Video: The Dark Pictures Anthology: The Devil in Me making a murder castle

Each character experiences these shared areas differently through this,
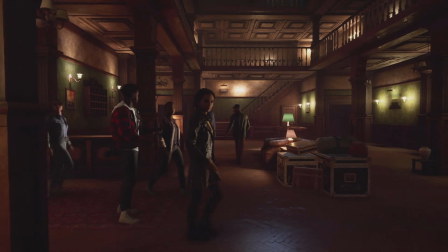adding to the sense of the familiar hotel rooms changing with each visit. it's amazing the Ellen Hotel was originally built in the 1890s it was converted into a spa later on until it was abandoned and finally chosen by the Met for his murder playground
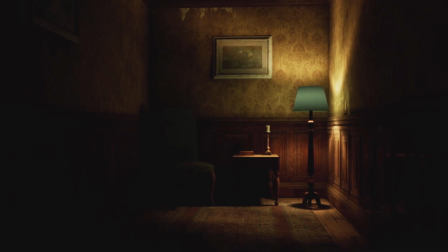some parts have been restored like the rooms the characters stain
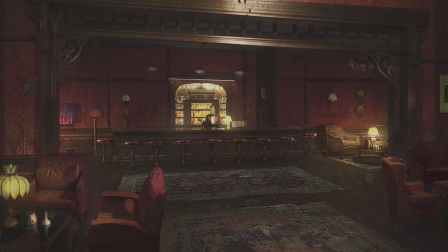and the lush lobby and bar areas on the first floor we work closely with concept
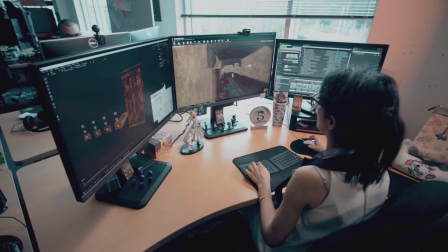art and art direction to create distinct color palettes and ornate assets that made those areas more inviting while still leaving something unsettling about their imperfections.
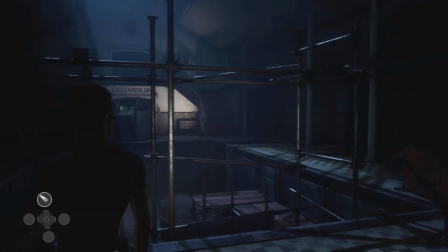But elsewhere we could show the hotel and spas original treatment rooms and the indoor pool which had fallen into disrepair and other thematically different places.
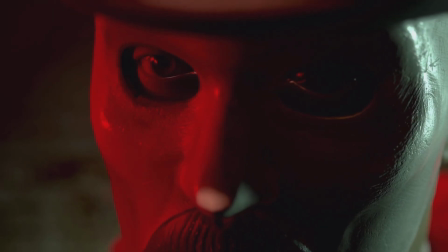Our second challenge was getting into Dumet's head.
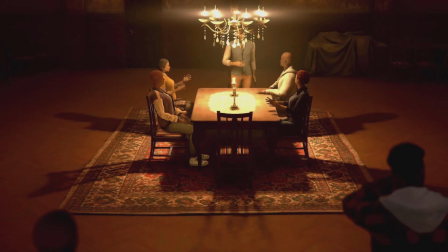We knew that he was supposed to be a very meticulous man, he's the sole architect of this place and proud of his creations.
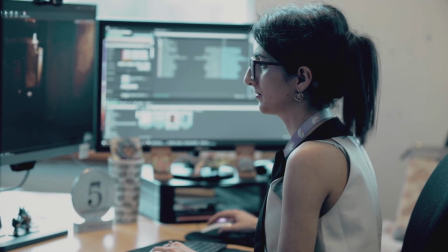Some rooms are deliberately left in disrepair,
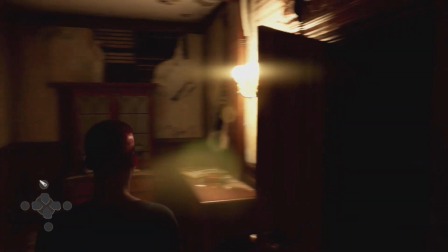we created them with the base layers showing and we scattered building equipment around to tell the narrative that Dumet still has plans for them.
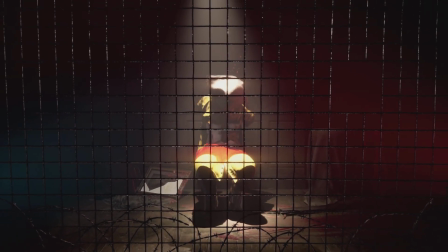Others here had completely purpose built, that's where we used a mix of old brick and breeze block materials next to each other to create contrast.
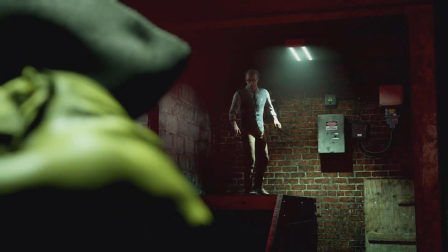And on top of that, there are traps everywhere. Some of the most interesting areas to create were ones which were supposed to be off-limits to hotel guests.
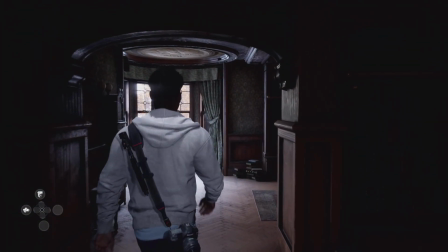We wanted to show the stark contrast of his personal space versus the one he hunts people in.
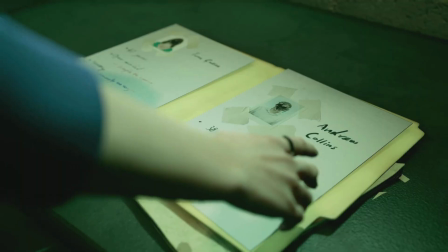The team went as far to even design the Met's handwriting and we used that on boards and documents to show more of his personality. There's storytelling in every small detail. Lighting in Devon Me is a bit different from the previous Dark Picture games.
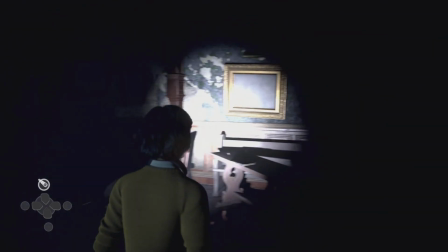Since we have more explorations and more playable areas in the game for players to freely explore, we had to slightly adjust the way we used to do lighting by adding some new stuff such as adding more
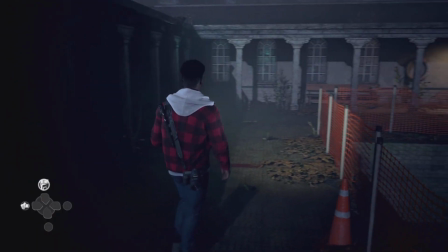guidelines in the environment for direction or add some interactable light fixtures that you can trigger on
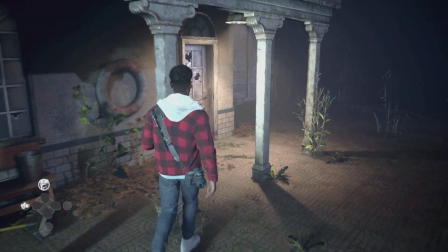and off by walking closer or away from them. So there are four types of lighting styles in the hotel.
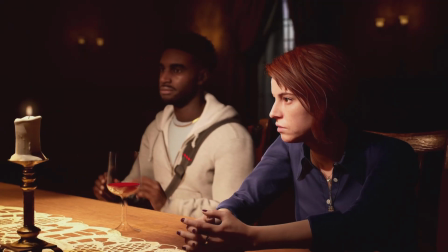The first one is the regular hotel areas where everyone should feel safe and cozy.
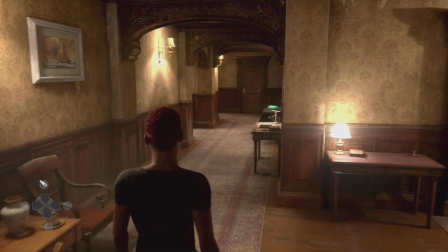We try to use more bright, warm colored lights with different elegant light fixtures. And the second one is the areas that are either under construction,
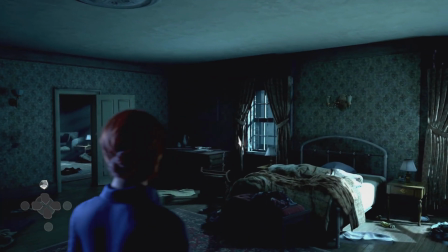used as Dume's workshop, or places only lit by moonlight or should be pitch black.
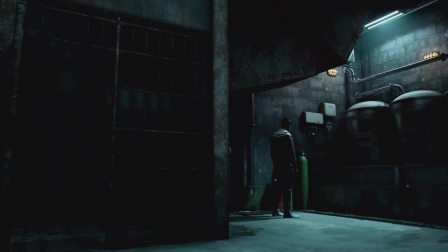We used cooler temperature lights or even blue lights for these kind of areas. with very low light intensity
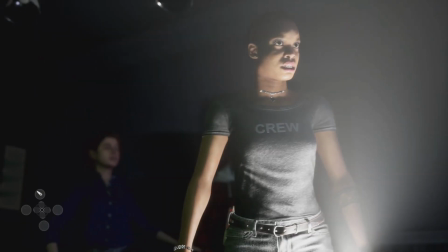and very heavy volumetric fog to enhance the claustrophobic vibe and to elevate the tension.
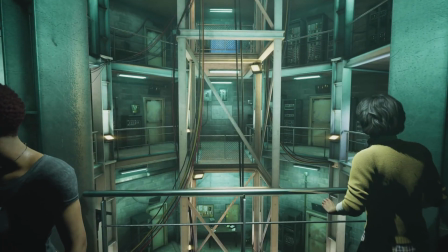So the third one would be the control room where Domet watches and controls all the activities in a hotel.
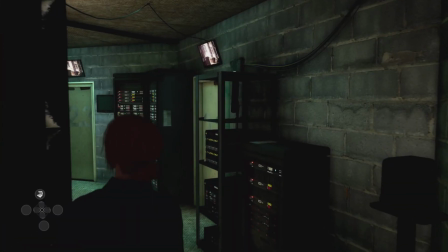We want this room to be especially bright like an industrial warehouse with a cool eerie mood to separate it from the other rooms. And the last one is all the rooms that are designed to be slaughter stages.
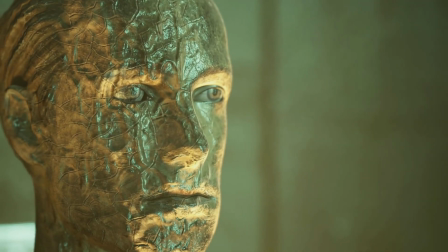Killing is like creating art to Dumet and he wants all his artworks to be presented epically with audiences,
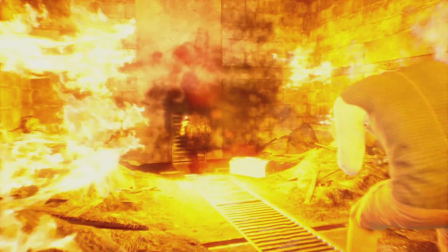classical music, and beautiful lighting setup.